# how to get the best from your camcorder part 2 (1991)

Now, this story could be a wedding or a family history. To edit your material at home, you require a replay machine, that's your camcorder, and a record machine, most commonly just your domestic VCR. Of course, the camcorder and the VCR must be connected with all the appropriate cable. If you don't have these cables, Maya carries a full range of these accessories. The technique is simple.
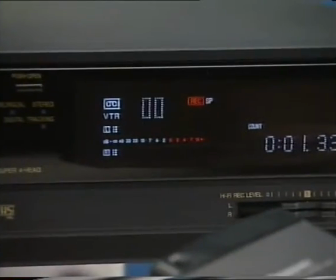[9:23]
First, press the record and then the pause button on your VCR. Then, find the first shot you want on your camcorder.
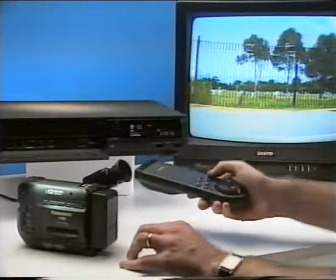[9:32]
At the point where you want the scene to begin, release the VCR pause button and the VCR will record your shot.
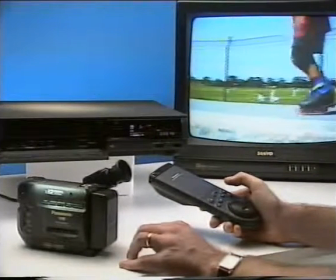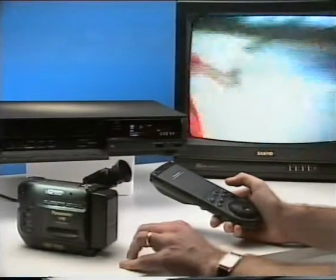[9:46]
When enough of this shot has been recorded, again press the pause button on the VCR.
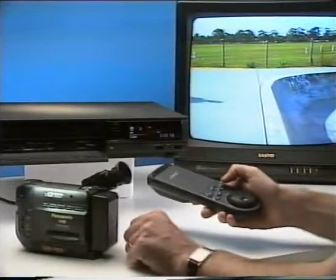[9:53]
Find the next shot on the camcorder and release the pause button again. The two shots have now been edited together.
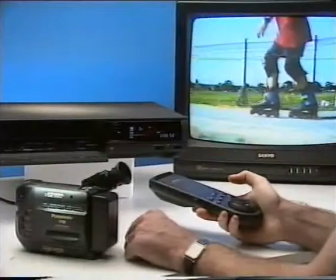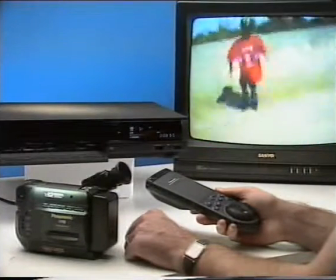[10:08]
With enough practice, you can edit your location footage into a simple sequence. This is an effective, if slightly awkward way, of editing your material. See, a problem with this technique is that vision and sound are recorded at the same time, so unless you have a VCR with an audio dub feature, you can't add music or commentary over the edited sequence.
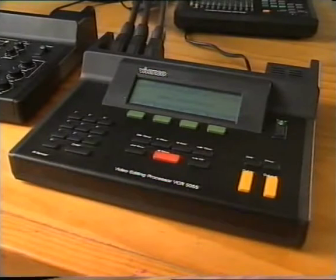[10:31]
Fortunately, to improve the quality of your edited material, a range of specialised editing and image processing accessories is available. Now, these editing systems range from the simple to the complex, but they're all designed to achieve the one result. Better control over the selection and order of shots in the edited sequence. Now, we'll look at what these systems have to offer in more detail a little later, but whether you assemble directly from your camcorder to the VCR or use one of these editing controllers, it's important to consider what type of shots will go into the final product. Now, this selection of shots is referred to as coverage. The type of coverage depends on the details that you want to see. Think of shots as being a bit like sentences that tell a story. And like writing, there are simple grammatical rules that help keep the story clear and understandable. So, let's look at an example of how to get the shots that will allow us to tell a story.
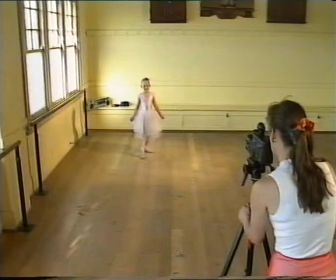[11:32]
When shooting a performance, it's usual to shoot a master wide shot. This takes in the whole scene, and usually all the action.
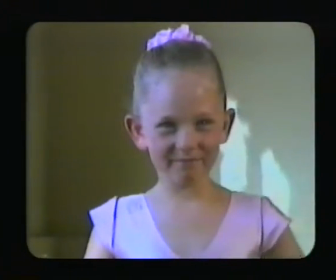[11:42]
We obviously want a tight shot on the face to see her expressions. As the subject is a dancer, we want close-ups of her feet.
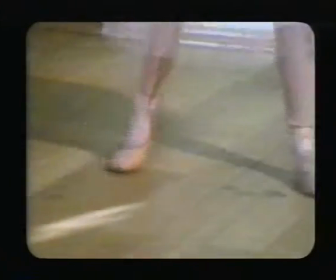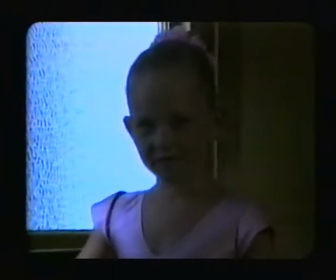[11:55]
Finally, to add interest to the scene, let's shoot a silhouette. As I said before, editing has simple grammatical rules, just like writing. Now one important rule when you're shooting coverage of a scene like this is continuity. Simply put, the Dodgers should dance the same steps, in the same order, in the same place. This is so when the different shots are edited together, the sense of time is not interrupted. It's as if there were four different cameras shooting the same scene at the same time.
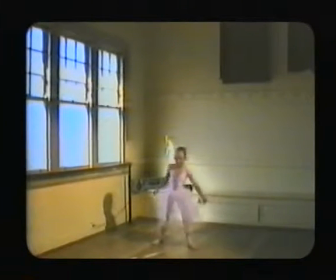[12:27]
Changing the camera angles between shots can make the sequence even more interesting. Sometimes the best angle to show the whole scene will not be the best angle for the feet, for example.
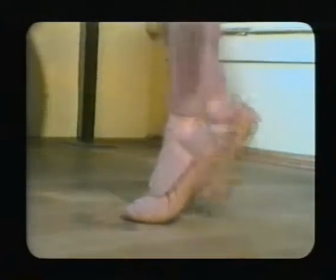[12:39]
Move the camera a little, and the close-up may capture the action more clearly. The trick here is to watch the movement of the subject through frame.
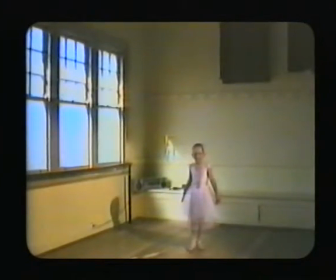[12:48]
If our dancer moves through the shot from left to right, the same movement should occur in the close-up.
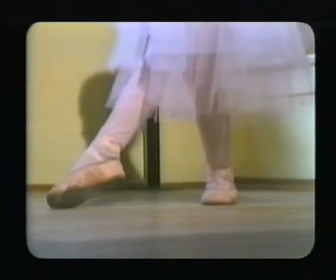[12:54]
When selecting angles, keep this tip in mind. Now before we look at editing this sequence, we should consider the soundtrack.